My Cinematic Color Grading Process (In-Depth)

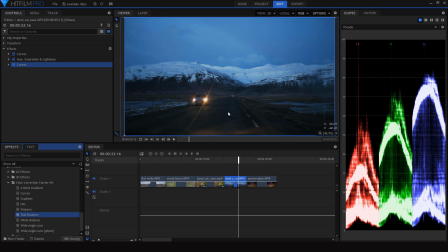(20:20)
And I don't even think that I'm going to add teal shadows to this, because that just crushes that detail right back down, and like, what's the point of making that effort to bring that back if we're just going to get rid of it again?
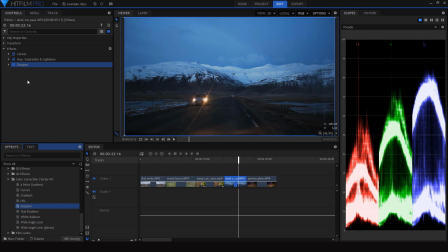(20:32)
So I'll just skip the teal shadows and go straight to a sharpening effect. And there's our original clip as opposed to the graded clip. Definitely a more evened out natural appearance.
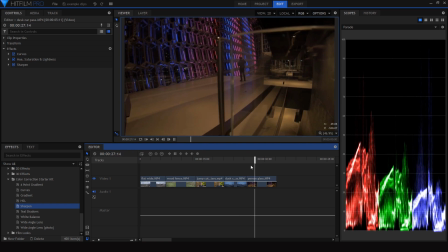(20:47)
Finally, I want to show you a clip that I shot inside while it was dark.
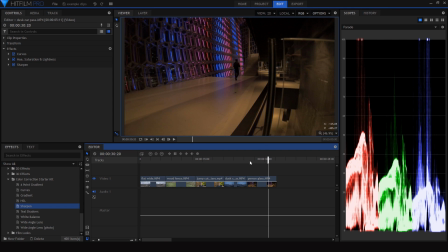(20:53)
So there's a good bit of grain in this clip, so we can't push the colors too far.
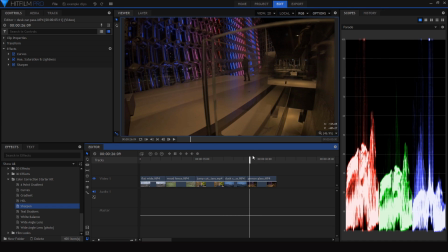(20:58)
So we're gonna have to work around that. And we also need to start out by adding our wide angle distortion effect to this to get rid of that fisheye distortion. As you can see in the curve here, there's some pretty heavy distortion from the fisheye.
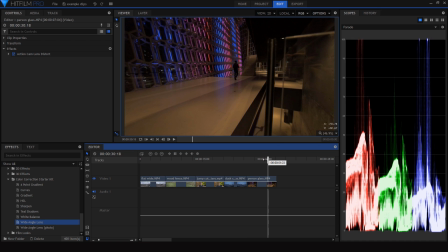(21:16)
We can just get rid of that easily. And here's our starting point for the clip. So I'm going to start out with curves, and clearly this is a pretty dark exposure.
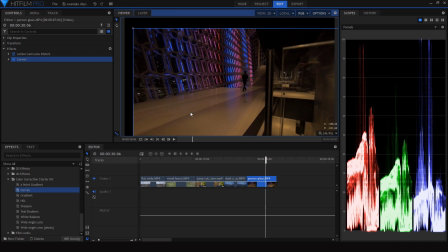(21:29)
I didn't want to raise my ISO up too high while I was shooting because it would have gotten too grainy.
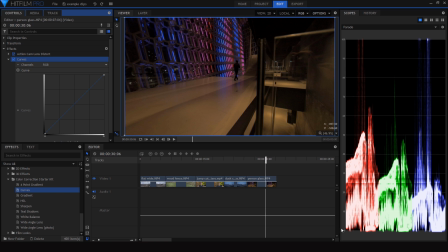(21:33)
So I'm going to start out by, as we can see from our histogram, raising those shadows up a bit so we're not crushing the black pixels too much.
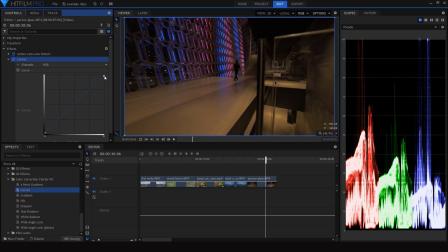(21:46)
And there's even a little bit of overexposure in the highlights, so I'll just bring that down just a tad, and here's a good starting point. As you can see, this entire clip is pretty underexposed, so I'm going to start by actually taking not even the highlights but the midtones and bringing those up,
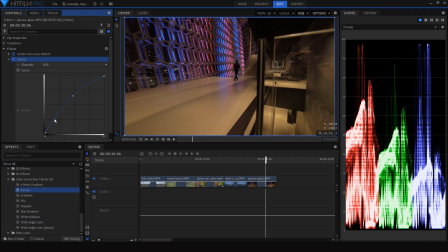(22:03)
and then balancing that out by bringing the shadows down a bit.
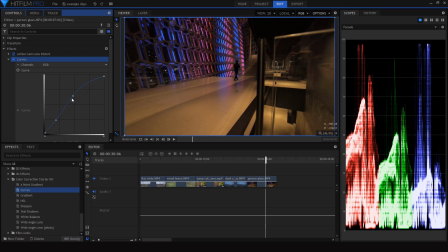(22:09)
And I'm just going to really mess around with this. And if you have a very underexposed shot like this with some grain in the shadows, sometimes it can help to raise the black point even more. As you can see, that kind of suppresses the grain in the shadows and hides it a bit, but it's a little bit weird of a look for me,
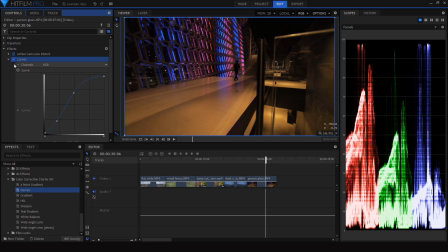(22:27)
so I'm just going to keep it how it is and move on from here to HSL. And what I'm going to do with this is just what I normally do, and looking at this shot, I can see I can definitely go for a complementary color scheme here with orange and teal.
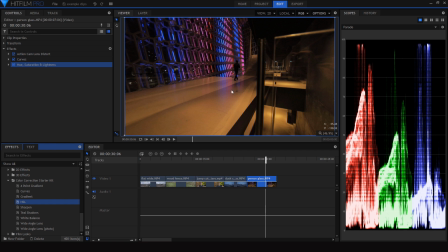(22:44)
We can see that we have some yellow on the ground from the yellow lighting in this area, so I'm just going to shift that over to be more of an orange color. Then I'll move on to complementing that with some blue, which we can see right here.
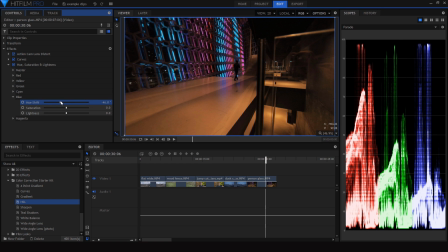(23:00)
If we just go into the blue and shift that to more of a teal color, then we'll be able to achieve that effect. And magenta's a kind of tricky color when you're going for an effect like this,
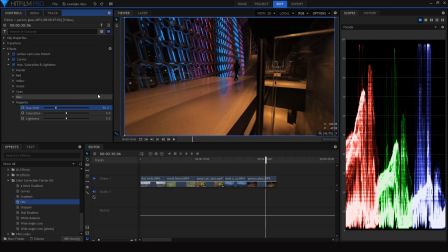(23:15)
where you want that teal and orange color scheme, because it's right between blue and red. So if you shift it this way, it'll get closer to red, but it'll look weird in the blue areas. Whereas if you shift it the other way and shift it closer to blue,
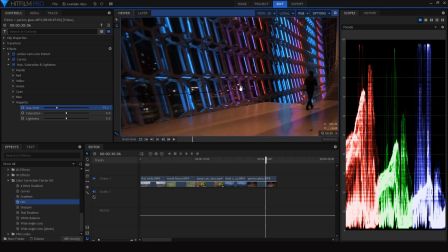(23:32)
then it'll look good where it was next to the blue areas, but it'll look weird when it was next to red.
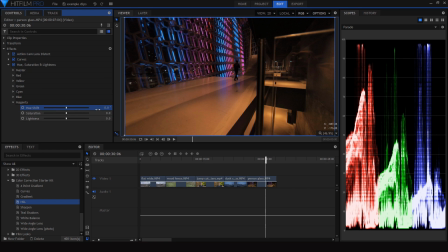(23:39)
So I'm just not going to touch that one at all. I think that's the most natural way to go about that. I think having the magenta in there even gives the shot a little bit more personality. So I'm going to try adding teal shadows to this. Since there are a lot of shadows, it might not help, but in my opinion that does actually help the shot out.
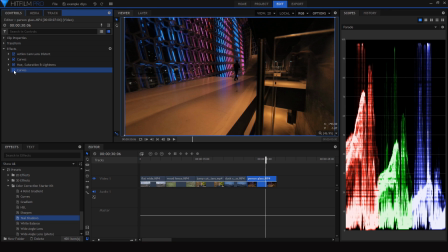(23:59)
It gives it some added contrast without sacrificing that detail and crushing the shadows. So I'll just move on to sharpening, and there's our final grade. So we haven't compromised much of any detail in the shot,
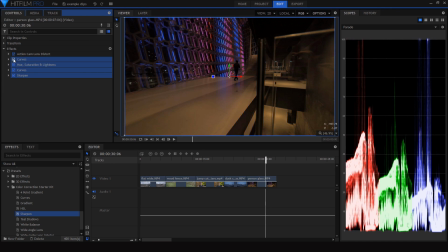(24:17)
but we've brought out those colors and given it more of a complementary color scheme. But that is all I have for you today. I hope you learned something from seeing the ways that I would color grade different shots in my videos.